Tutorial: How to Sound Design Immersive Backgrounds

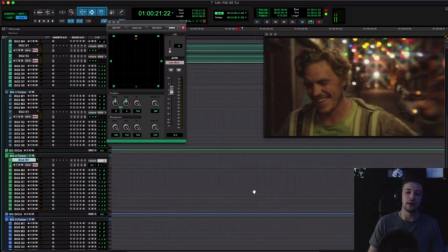You know, we're actually, this is a case where
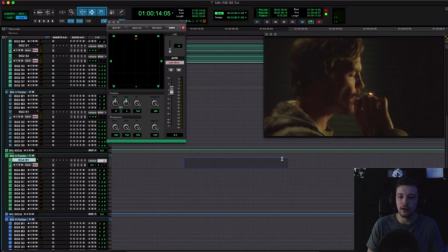we're having a shift in the actual narrative here, where the stuff that he's been smoking is going to start kicking in and affecting his mental state.
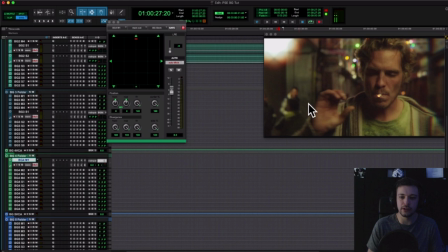So while it's appropriate to, you know, cover these guys over here on the left, because they're clearly, you know, active out here at night, it's actually distracting from what this guy is saying.
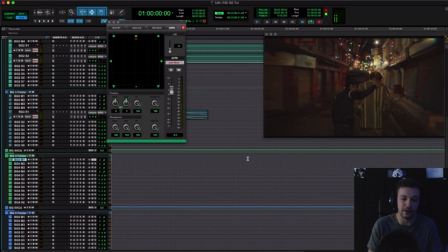So in the context of the narrative, it's actually more helpful probably to underplay or not have anything here at all.
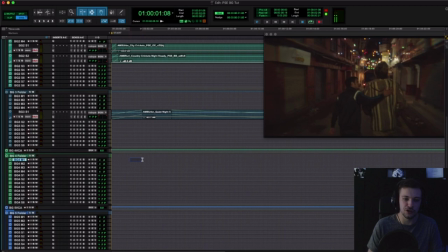So, you know, this is what I was talking about earlier, where you've got to exercise discretion in where you place things and why,
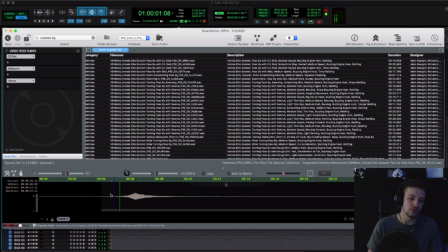and make sure you're never, you know, intruding on the intimate nature of dialogue.
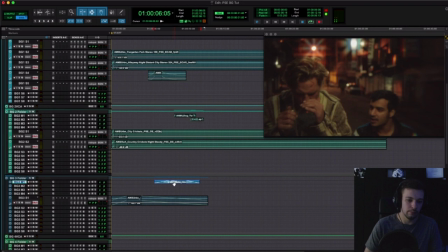I like that. So we're just going to put in one more scooter here. Pan it slightly to the other side because our left side has been pretty active. And then give it some verb, turn it down. Nepal,
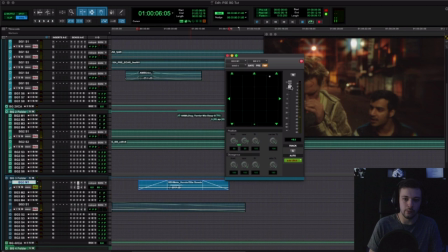Go visit a temple.
I'm gonna give that way more verb.
Climb a mountain. You're in Nepal. Go visit a temple.
That works.
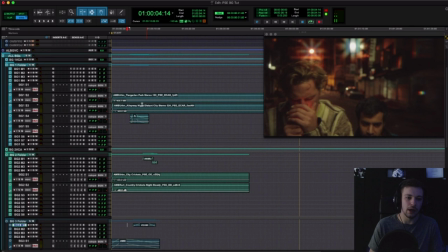So now you can see we've started to build up, you know, like the textures and things for this scene.
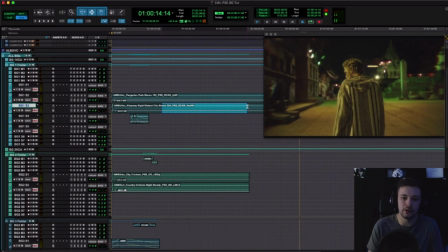And we've also covered it in beds. So the next part that I want to discuss is, you know, as we move forward in this short film,
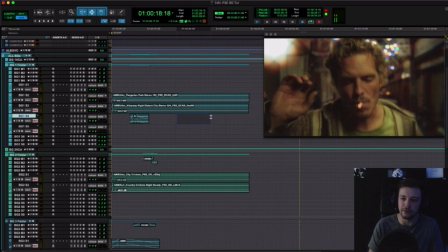you know, this guy's basically come here to Nepal to escape his problems.
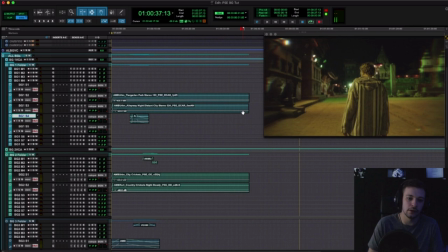He's been given a diagnosis and he's basically just choosing to ignore it and to go, you know,
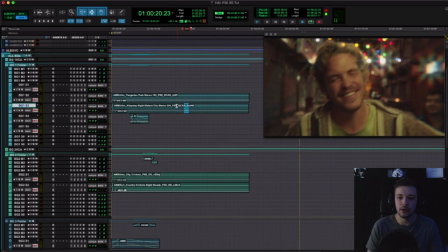off on an adventure and to try to cure his pain with, you know, various substances.
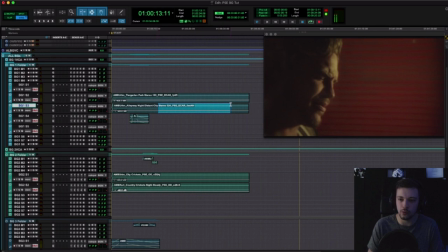So what's happening here is that this stuff is going to start to kick in,
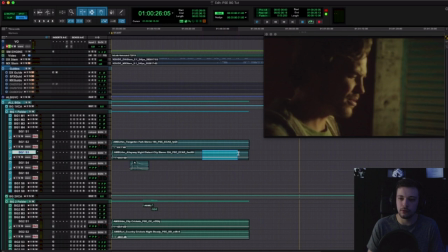and we're going to notice through the camera work and the visuals and the color and everything, as well as the vocal treatment up here,
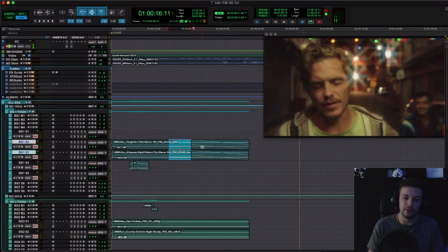that things are going to start to change for him mentally. So we want to reflect that in our backgrounds.
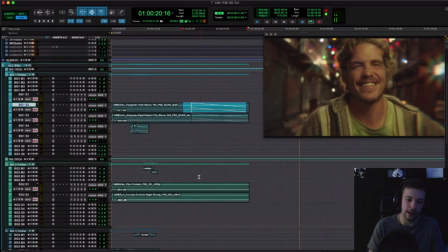And so an interesting way to do that is as this stuff kicks in, we're actually going to fade out of our realistic backgrounds, and we're going to try to layer in here some
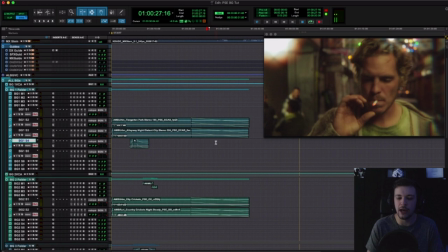backgrounds that maybe
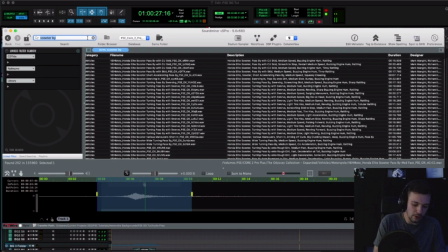reflect a different state of mind and aren't as realistic, but will help to put us in his world psychologically. So I'm going to go here and put in, like, let's say dark tones.
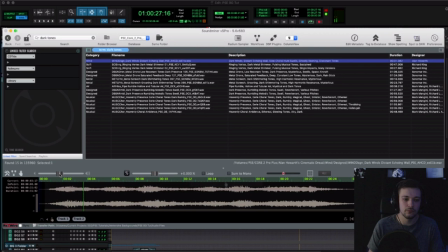So I kind of like that. I'm just adjusting the pitch here to be what I feel would be a little bit more appropriate.
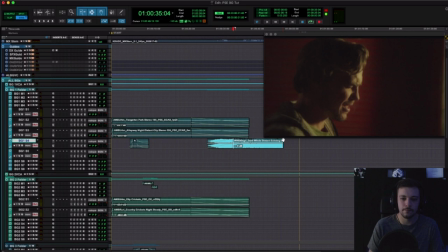I like that. So I'm going to grab this chunk here.
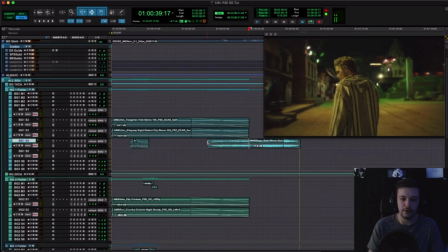We're going to start to fade this. As the other stuff is fading out, we're going to fade this in.
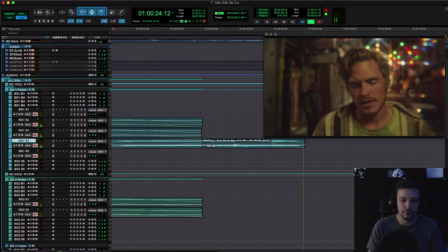Man. People are sick everywhere, man. They just don't know how to deal with it.
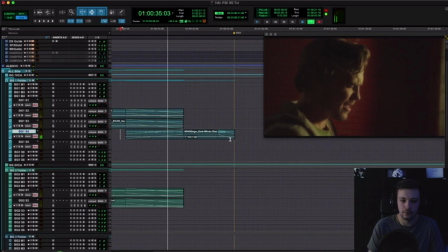Don't fuck this one up, man. You're dying. Just call your family.
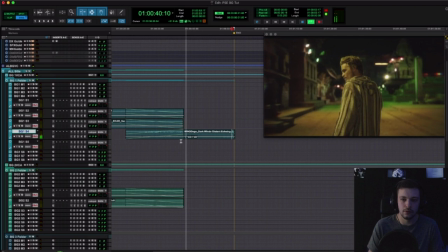Oh, wait. How'd you know that?
Yeah, so see, as we leave the real world, we're left with this sort of designy tone, which is nice.
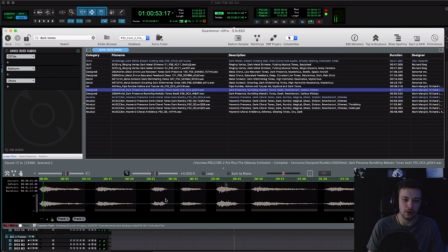Let's see what this dark presence is. So,
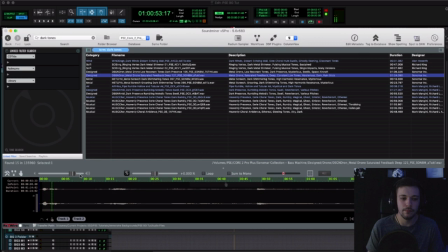I like that, especially the pitching down, kind of reflects his mental state as well. Let's add that in.